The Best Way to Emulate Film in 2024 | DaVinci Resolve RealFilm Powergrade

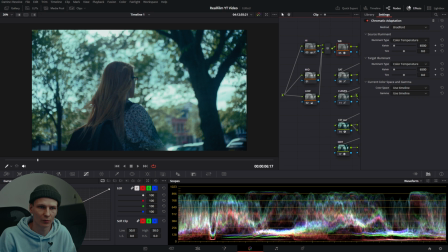250s
White balance, it was a preference, use this up here and you can use the other one if you still want to. The CST, self-explanatory, I converted it to airy because I prefer working in the airy color space and it gives a very nice result. The push and pull, now this is an interesting one. Instead of using actual exposure in the power grade, you should be using this node. The reason you should be using this node is because you don't shift the exposure up and down, like the overall brightness of an image, you're shifting the dynamic range. And I'll explain this here.
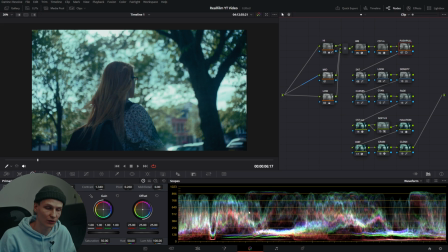280s
Because we are using the pivot here, you'll notice on the scopes right here, on the waveforms, you'll notice as soon as we pivot it to the left,
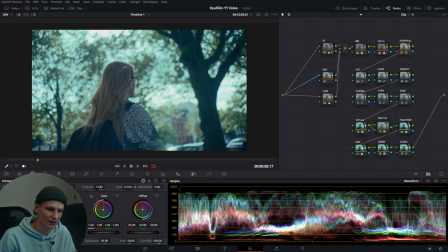290s
the highlights and the very deep shadows don't really change. So you are preserving your dynamic range, but upping your exposure, mimicking pushing and pulling in film.
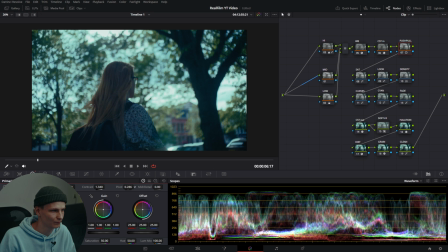302s
So we're gonna put it to a nice value here. That looks very nice.
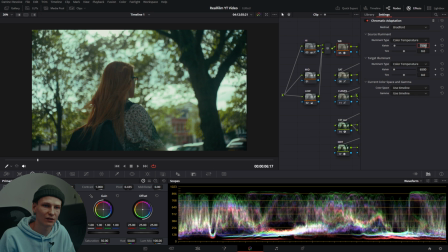306s
Quickly change the white balance, push it up by 1000 Kelvin. Let's make it a little bit less green. And there we go, we go from this to this. So there you go. This is why I chose the basic adjustments here. Now second, we're gonna be looking at the look section and especially the skin tones.
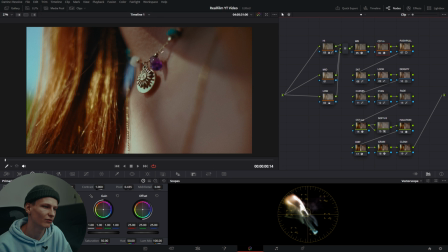322s
As you can see, we have a very nice skin tone. And there are two reasons to this, why this Powergrade creates these nice natural yet vibrant and deep skin tones. As you can see, they're perfectly lined up on the effector scope. We can zoom in a little bit by holding Alt and scrolling.
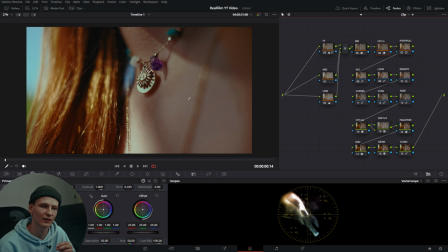337s
So the two notes that make the skin tones look really nice are the density one and the cyan one. First, I'm gonna show you the density one. First, I'm gonna show you what happens when you turn off the density one. This is crazy. As soon as we turn it off, boom. The shot becomes bright, less cinematic because all the colors are less deep.
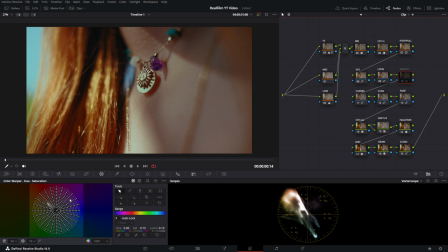356s
So the way I did this is using the color warper and putting every single dot on a certain value. So the more saturated the color becomes, the darker it becomes. And the less saturated the color becomes, the brighter it is. This creates a process that also happens in real film called subtractive color. All digital sensors have additive color, which does the opposite. It creates a little bit of a brighter look to it, which I personally don't really like.
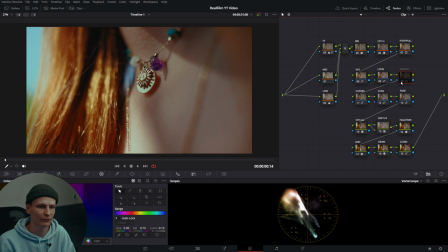379s
So let's turn it on again and see the difference. Boom.
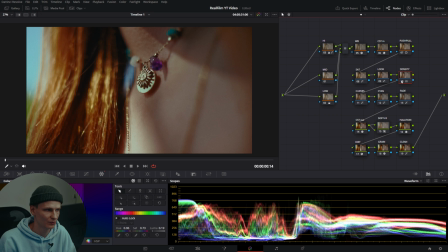383s
On the waveform, you'll also see that as soon as you change it, it becomes a lot brighter, yet it doesn't start clipping or breaking apart. And the second reason the skin tones look so good is because of all the look notes I have, and especially the cyan note.
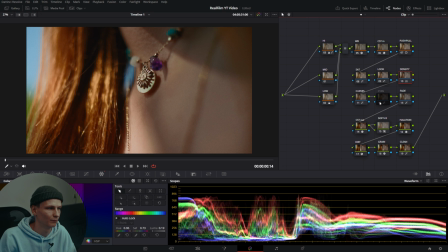398s
As soon as I turn it off, you'll see, boom. This is what you get. You get a warm look in the highlights, very red, and overall a little bit less cinematic.
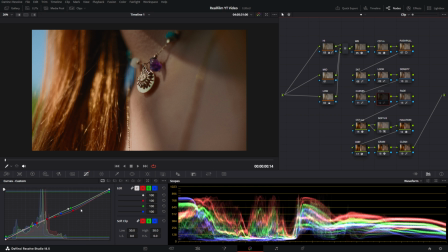409s
So I use the curves in this note to create a very complicated curve that bends the highlights and all the colors to the perfect cinematic look, in my opinion. It's based upon the Porta 400 look, some people might like, but overall it's really popular. And in my opinion, it also looks really realistic without looking gimmicky like some other power grades out there.
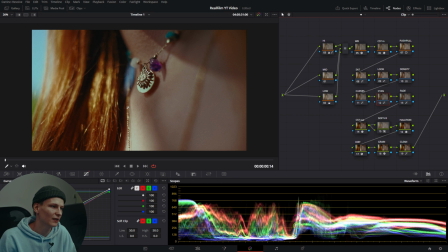429s
As you can see, as soon as I turn it back on, boom. Now it might look a little bit cold in the beginning, but if you look over it, it looks very nice.
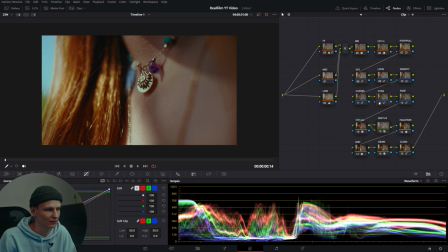438s
The skin tones look nice. You see the highlights on the skin tones are more white instead of red. So now I'm going to be looking at the third section, which is this section here. In here we have the CST out and mostly effects that should be after the CST, in my opinion.
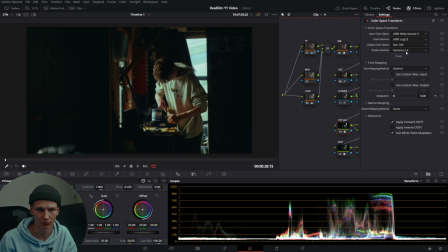452s
It automatically gets converted to Rec 709 Gamma 2.4. You can choose a different output format if you would like.
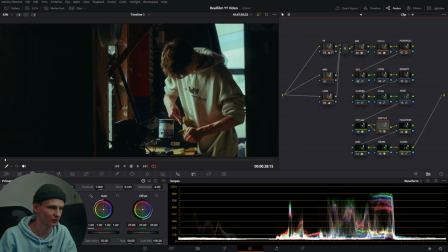460s
Next note is soft highlights note. As you can see, it slightly softens the highlights.
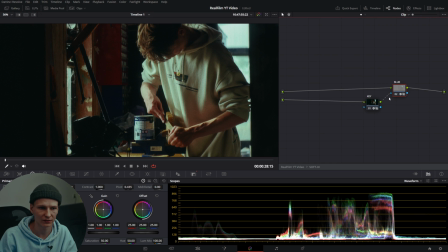466s
The way I did this is with a mask and some blur. Next up, we have an halation note.
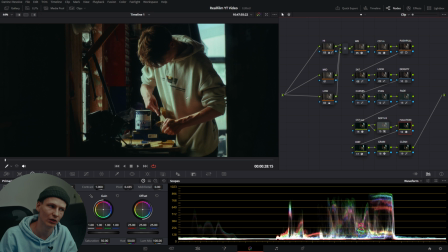472s
In my settings, the halation is literally just a little bit of a glow on the highlights to get that compressed highlight look.
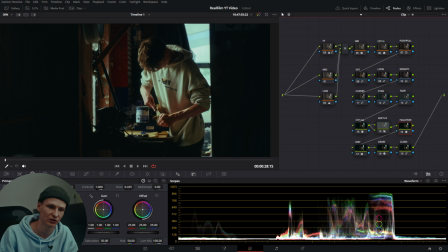479s
But you can turn it into actual halation if you want to by going into the halation node,
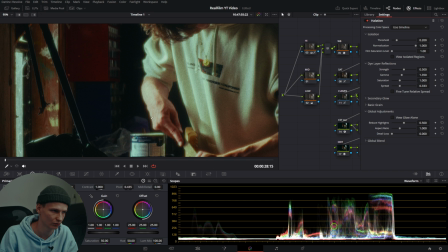483s
resetting the settings to create the classic halation outline on your footage. I prefer a more clean look halation wise, but that's up to you.
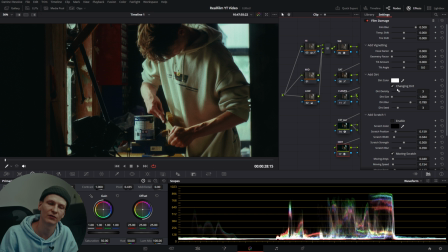491s
Then we have another note, which is dirt. This adds a little bit of changing dirt to your footage and it just looks nice.
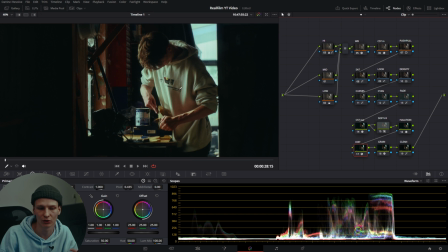496s
After that, we have grain, which you can turn on and off for how you like it.